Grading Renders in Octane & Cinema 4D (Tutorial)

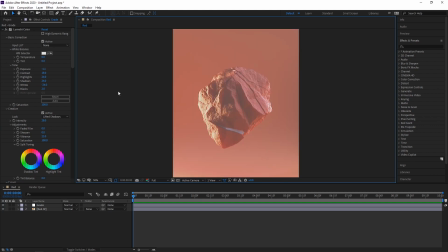And I would just kind of get a relatively flat image. That's kind of how I like things. I like things faded off and looking good. I'll maybe bring up the exposure a little bit. But what I'm going to do is I'm going to take you down, and depending on the version of,
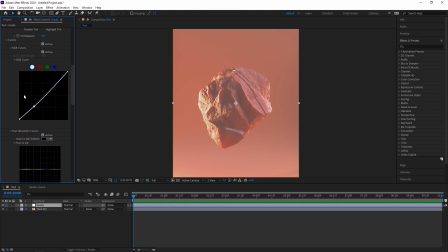sorry, we're going to stay in curves, depending on the version of After Effects that you're in will depend on how these will look. In older versions, they could look like wheels. But essentially what these do is you select specific parts of your image with these droppers, and you can then alter very precisely
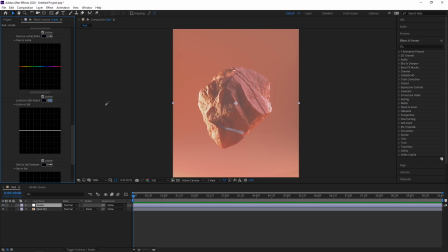colors and the brightness and luminosity of those specific parts of the image. So for example, you can hue your image in a really direct manner that's kind of listening to your image a lot more than just changing a hue value would. And that's because you can do things like drown out every single color in the image but leave the red,
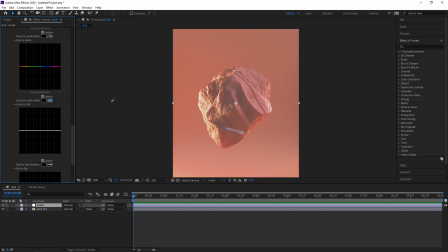or drown out every single color but leave the blue. So if I'm to select down here, what I can do is then bring that up and oversaturate the shadows
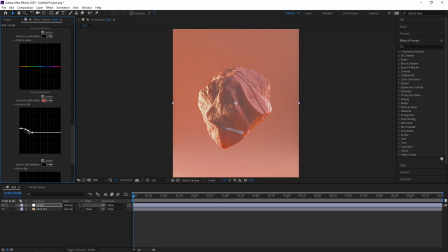while keeping the rest of the image and the highlights down. And that is what I did in the original image, just to get that really hot kind of orange in the bottom. And if you're using Octane a lot, you know how dodgy this kind of temperature and lights can get, and it can get very noisy and very absorbed, and it doesn't look good.
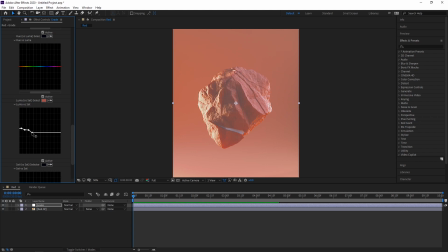So to be able to do that here is very handy, and you can see if I bring that up, they'll do the highlights too. But it's a way to get this level of saturation right here and nowhere else, because if we were to bring this up, look what happens. So it's very precise, and it's definitely a handy piece of equipment,
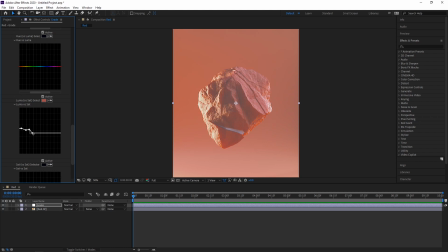and something I use in just about all my renders. And what I will do is show you around the rest of them. So I just want to show you the values that I commonly use here. Now, if you look at the hue versus hue, and for example, we grab down here and we grab our red, you can just kind of faintly change the color.
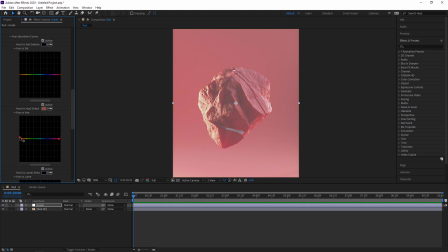Now, you're only seeing one color in the image here, but if you had a lot of colors, you would just be changing the color of the color you've selected, because you can see I'm only moving the red. So what I would be doing in an image with a lot of colors on show here is only changing the red.
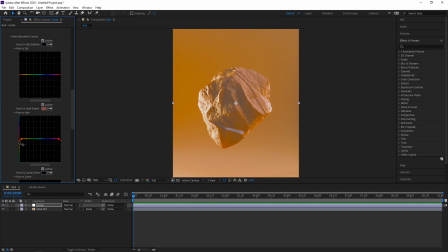So if you're in, if you're doing something right now, you would be noticing that. So you can, and you can see it's much more precise. It listens to you a lot more. I could ever so faintly change this to different colors, or I could go really crazy with it.
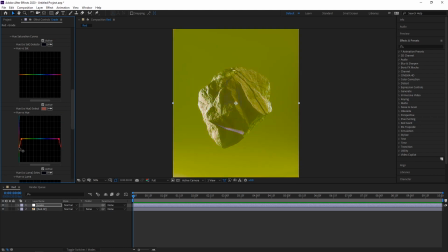But it looks natural and it looks real, and it's a very useful value, which I use a lot.
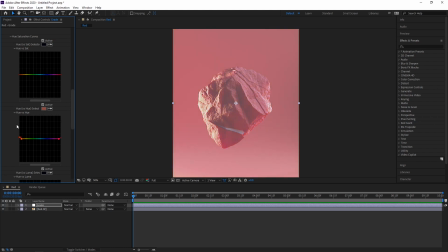And there's been a lot of renders that I've done which I've completely warped the colors of, and no one's ever blinked that it was red when I rendered it out and then blue after. The other ones aren't really something I use too much. If we grab the red here,
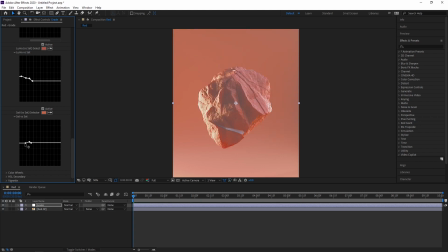what you can see here in saturation versus saturation is you can just kind of desaturate your shadows or your highlights. So again, yeah, not something I really use too much. So we could like bring down the saturation on our highlights, but leave the saturation in our shadows.
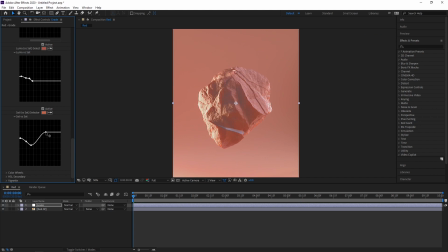And that's something that's pretty cool to do. Or we can do it the other way around, bring it into our highlights and bring it out of our shadows. And then you get a nice kind of fade into your saturation from your shadows. So your highlights where the light's hitting is all saturated, and your shadows are all kind of dirty and grungy.
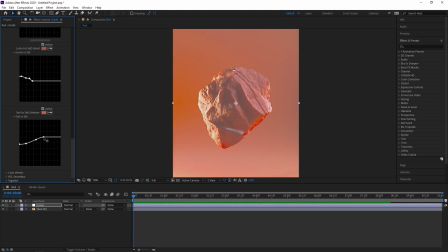And it's, it takes a little bit of fiddling with to do without hypersaturating your image, but if you're careful enough, just like that, you can do it, and it looks cool, and it gives nice kind of,
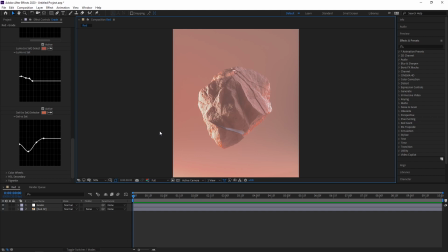I mean, this looks slightly undead, like if you were grading a zombie. It's all kind of cool stuff, but for now, we'll just reset that. And then if you look at the difference, our grade isn't too much.